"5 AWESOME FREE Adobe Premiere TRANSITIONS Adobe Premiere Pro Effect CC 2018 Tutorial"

What's going on, everybody? Dids here. Today we are going to be talking about our first transition pack for your YouTube videos that I am releasing so that you guys can enhance your YouTube videos just as much as I have been lately. I've been getting a lot of compliments on the transitions that I've been using in my vlogs and in my YouTube videos, and I went through and spent most of the day creating a few transitions that you guys can use only using adjustment layers. There's a lot of transitions that I'm going to be branching out with within After Effects, as well as Premiere transitions that don't use adjustment layers, but for today's transition pack, we are going to be doing transitions that only use adjustment layers.
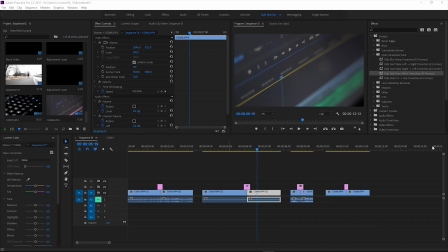[0:34]
So let's dive right in to the Adobe Premiere space.
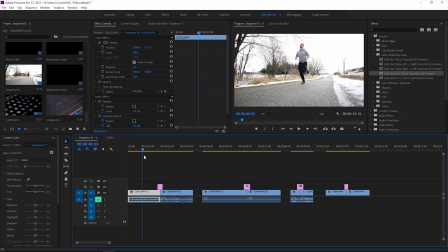[0:39]
We have four sequence clips that we are going to be utilizing to showcase these transitions. Now, the first one, a lot of these clips are going to be recognizable from the most recent vlog,
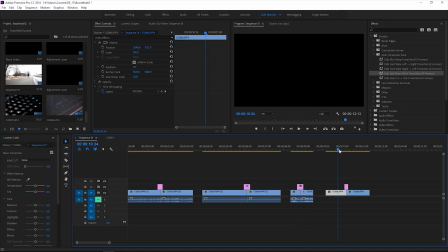[0:51]
and I also record a few clips in addition to get a few points across and create a few situations of which these transitions would be used.
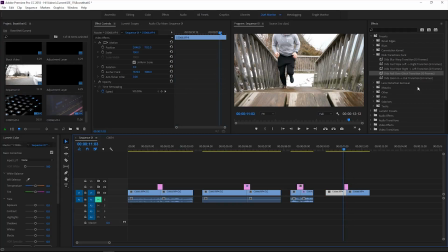[0:59]
So I'm going to put a link in the description for this transition pack.
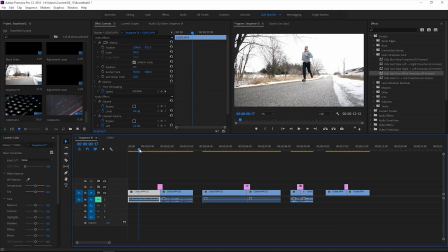[1:03]
It's going to be completely free. You can donate or share as you whim, but this is going to be a completely free transitions pack.
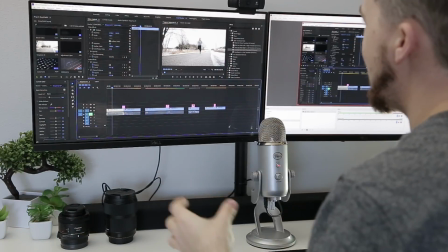[1:10]
There are no add-ons being used. I have these as easy to describe and as easy to use as possible, and we're going to dive right in.
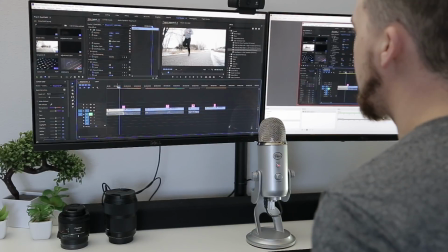[1:18]
So this first one in the vlog that I just posted the other day, which you can see in the card above, is just a simple cut.
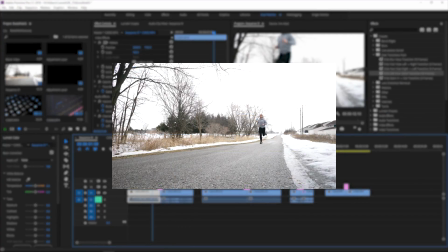[1:25]
This is a very hard cut on a beat of a song,
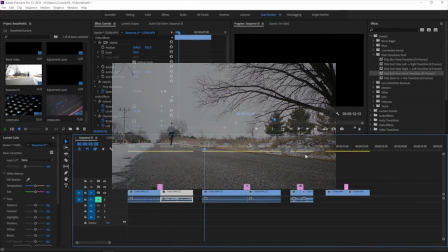[1:29]
and I'm going to be going over transitions that are just beats, or in the case of this later one, I cut a little bit of the clip here,
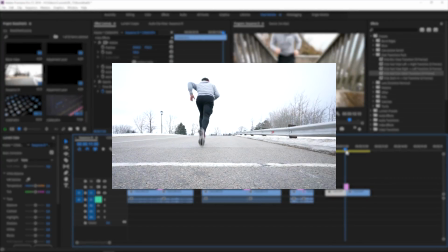[1:35]
but this was the one where I used my hand to create the transition. I'm going to go over a video specifically about how you can use music and film
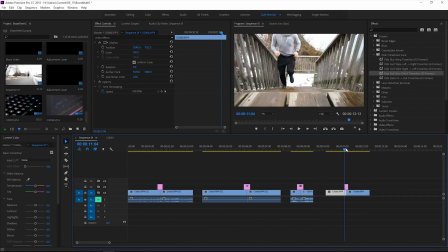[1:43]
techniques to create really solid transitions without needing to do any editing.
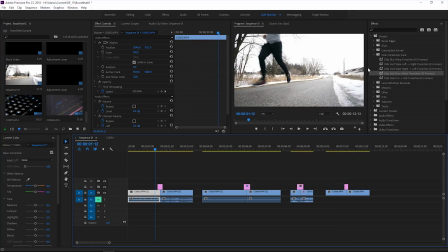[1:48]
But that's not the case for today's video. So with this transition, this is going to be a left to right transition.
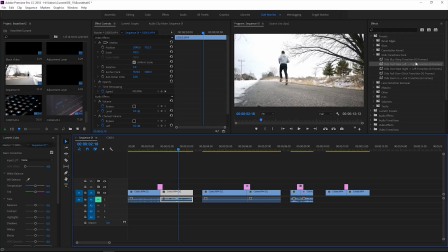[1:53]
We are going to drop it over the adjustment layer. I have these pre-made. I have these in frames as to how I use them and how I suggest you use them,
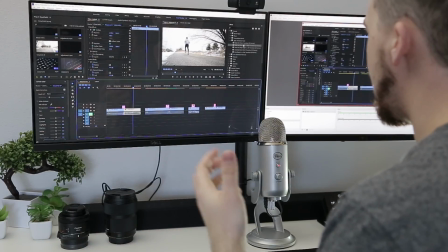[2:01]
simply because I think that using them in a quick fashion or in a 10 frame fashion over a 6 frame fashion kind of changes the mood of the transition.
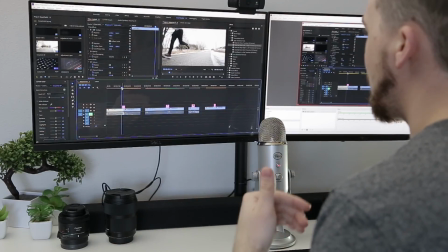[2:10]
Now, obviously you can change these and work with them as you desire, but here is how the first one looks.
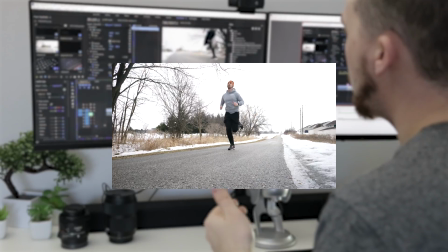[2:16]
Really nice and easy. This is when I switch from running toward the camera to running away from the camera.
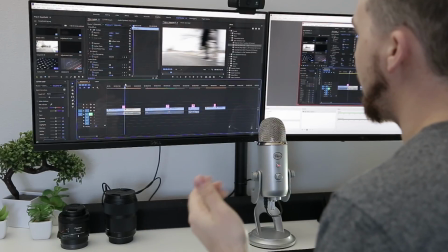[2:23]
So it almost gives that feel as if there's somebody operating the camera and it's just whoosh,
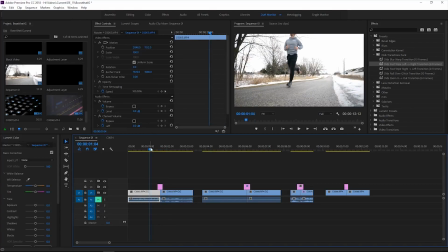[2:29]
the camera gets turned from one side to the other. So really there's not any sort of knowledge that this is a transition,
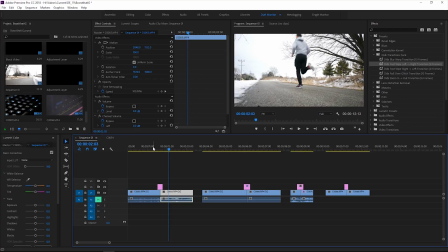[2:37]
and it looks very much like somebody's actually turning the camera. Moving on to the second transition,
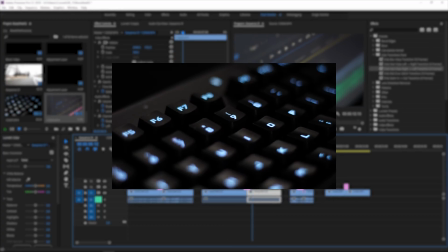[2:44]
this is one that I'm really super stoked about because it almost gives a bit of a glitchy feel to it without being any sort of glitch.
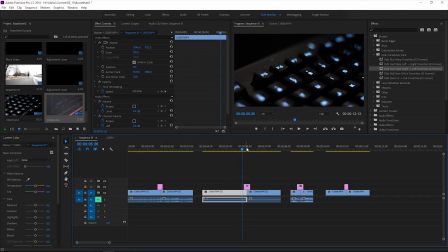[2:51]
Now, when I get into After Effects, I'm going to go into a lot of RGB split, and RGB split is possible in Premiere, but not without creating three clips of the same frame or of the same sequence or video that you then change the channel to,
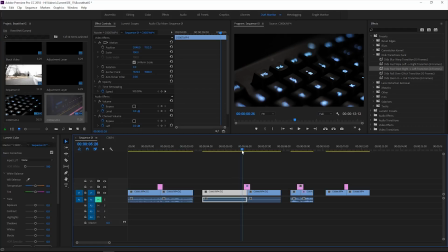[3:06]
and I'm going to get into that in a whole different video, but I wanted something that was kind of glitchy that didn't require any RGB split,
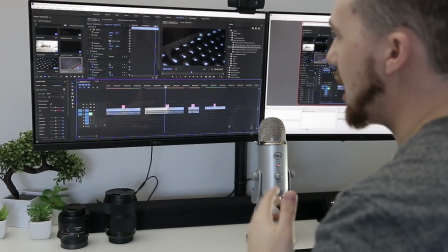[3:12]
still looks really solid with any transition or with any change of clips, and it almost looks glitchy just because of how fast it's going.
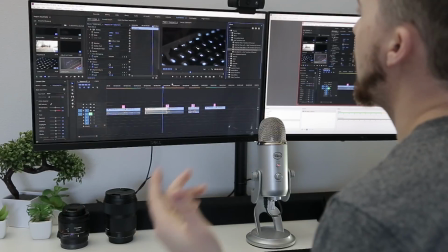[3:20]
So I call this one the Rollover Glitch Transition because it is rolling the clip.
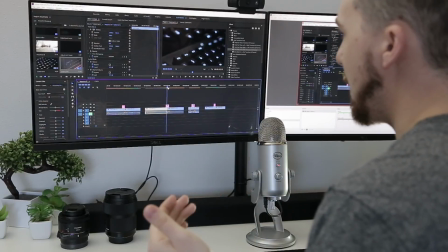[3:25]
The clip is rolling over itself constantly, probably about 10 to 15 times in this 6-frame period.
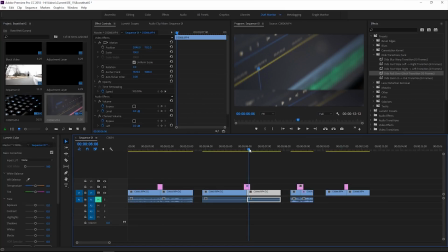[3:31]
But what you get, since it's only capturing 10 frames in this case, is little glimpses of that. So it almost looks like it slows down here and then stops because of the speed that I have it at, of where it lies from one frame to the next, and then it slowly brings into the next clip.
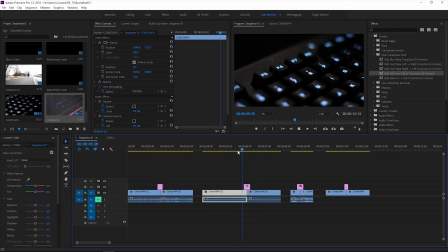[3:46]
So here it is fast. You can see it especially here.
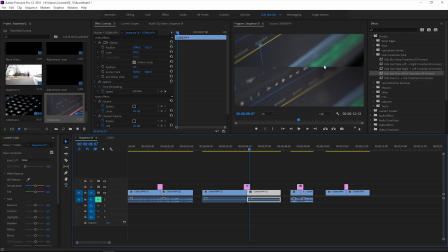[3:50]
Now obviously how these transitions will be used and how effective they will become is how you film and how you use them in what you have filmed.